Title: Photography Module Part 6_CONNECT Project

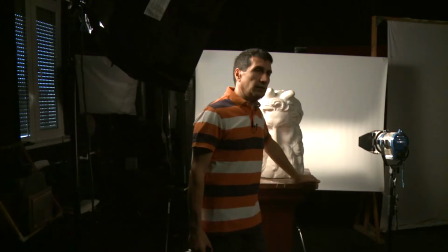So this is very specific lighting effect, and sometimes we use in exterior shots the sun itself or some glares or reflects in
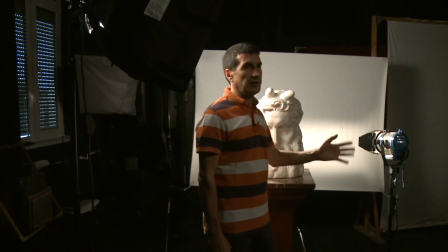shiny surfaces to enhance or place a lens flare within the frame.
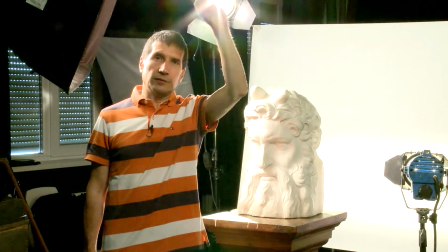So as you can see, the effect is very strange.
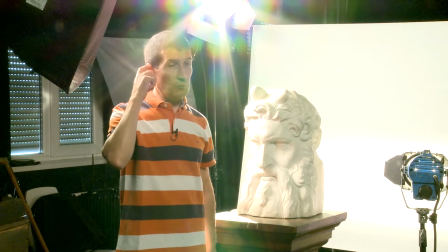I mean, it is a very specific one, and if you want to keep that lighting visible,
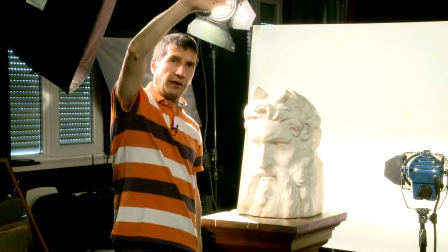you have to take that flare away. So this is a good ratio, and you can see how the
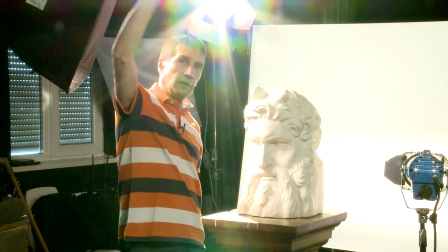fill to key light it's shown. With the lens flare, you can't really see this.
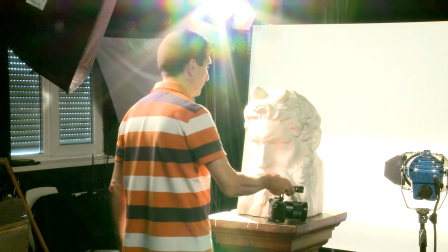So I will take out the flare by raising the light
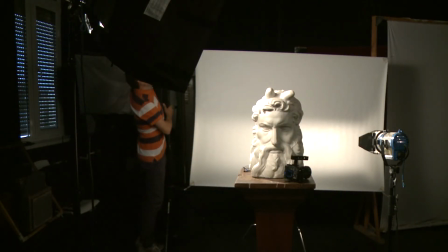and masking the
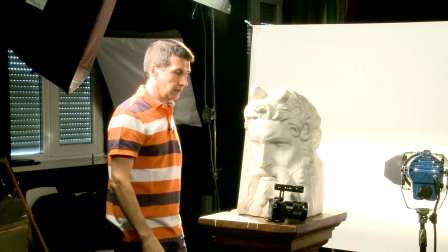okay. So the burn dorns on the light can do this, taking out the flare.
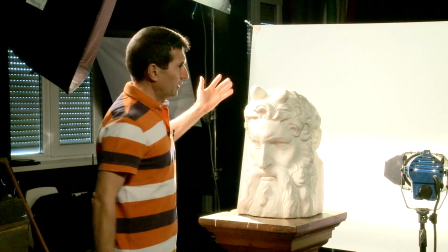Anyway, getting back to the backgrounds and
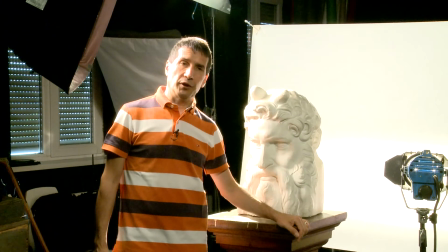the depth cues we use in film and photography.
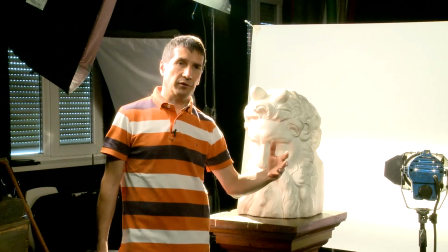Depth cues means how the space tridimensionality is shown on the final product, either photograph or video, and if you want to enhance that or just diminish it.
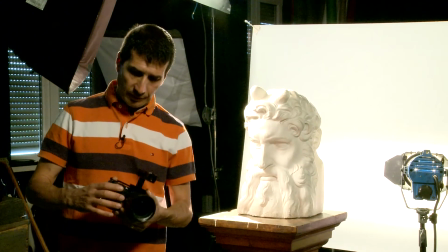In the pictures I will going to show you now, this depth filling it's
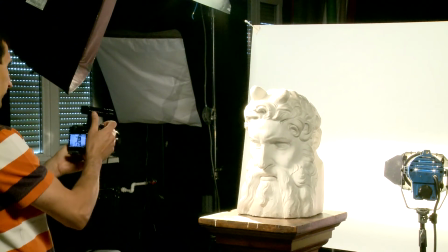missing because the background is totally flat.
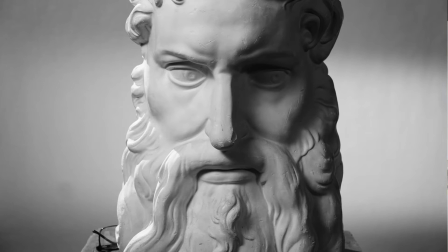But also this flatness can be enhanced
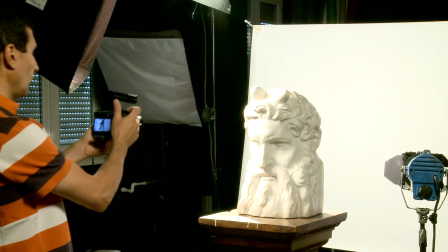by changing the type of lighting on the background.
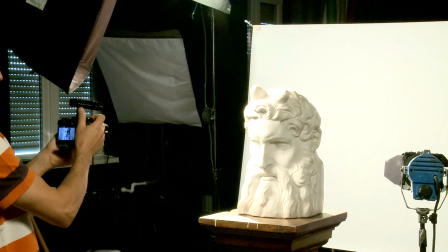So sometimes we can
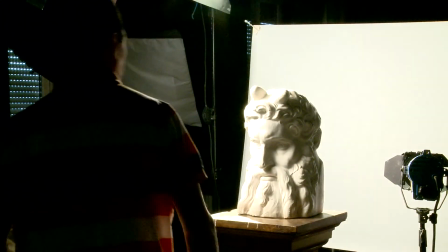adjust the intensity and
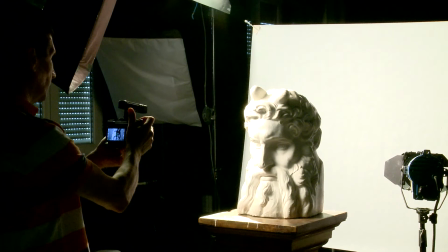the feeling of different contrast on the background
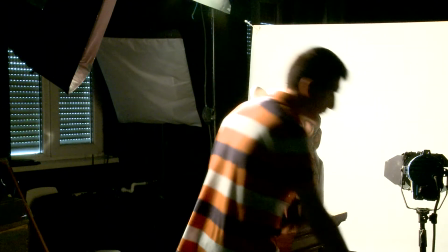relating with the character, or
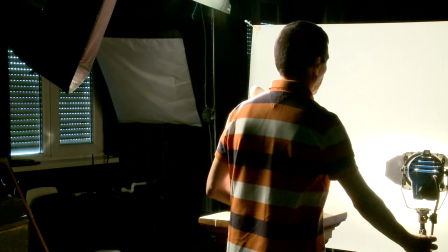we can make an effect on a background by placing another light on it.
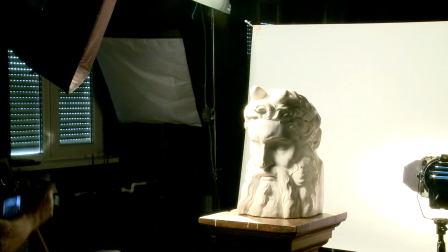And in a way,
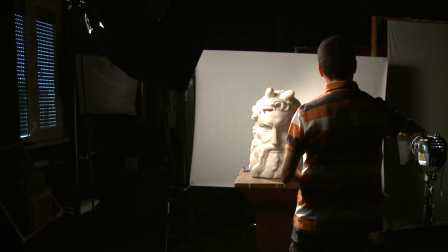sometimes it's easier to make a distinction between the character and the background
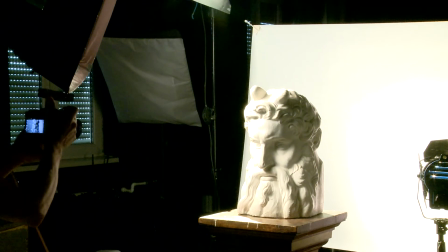by placing a light on this opposite part of the light, the key light. So then, I will show, of course, all the pictures.
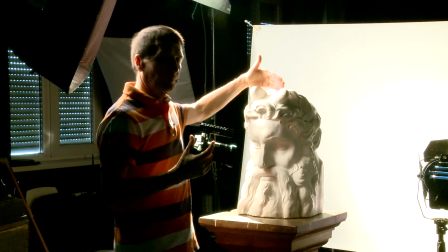Then the separation from the from the character to the background is more obvious.
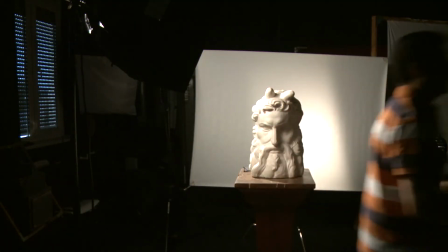Otherwise, if the lighting ratio is small,
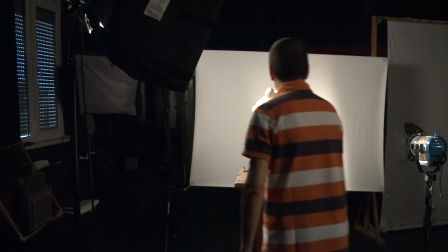so the contrast is not that big, the difference between model itself
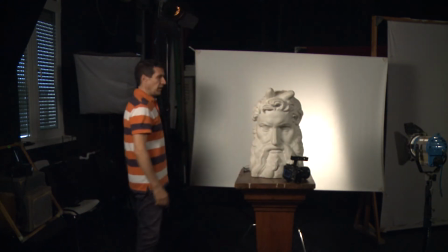and the background is not visible.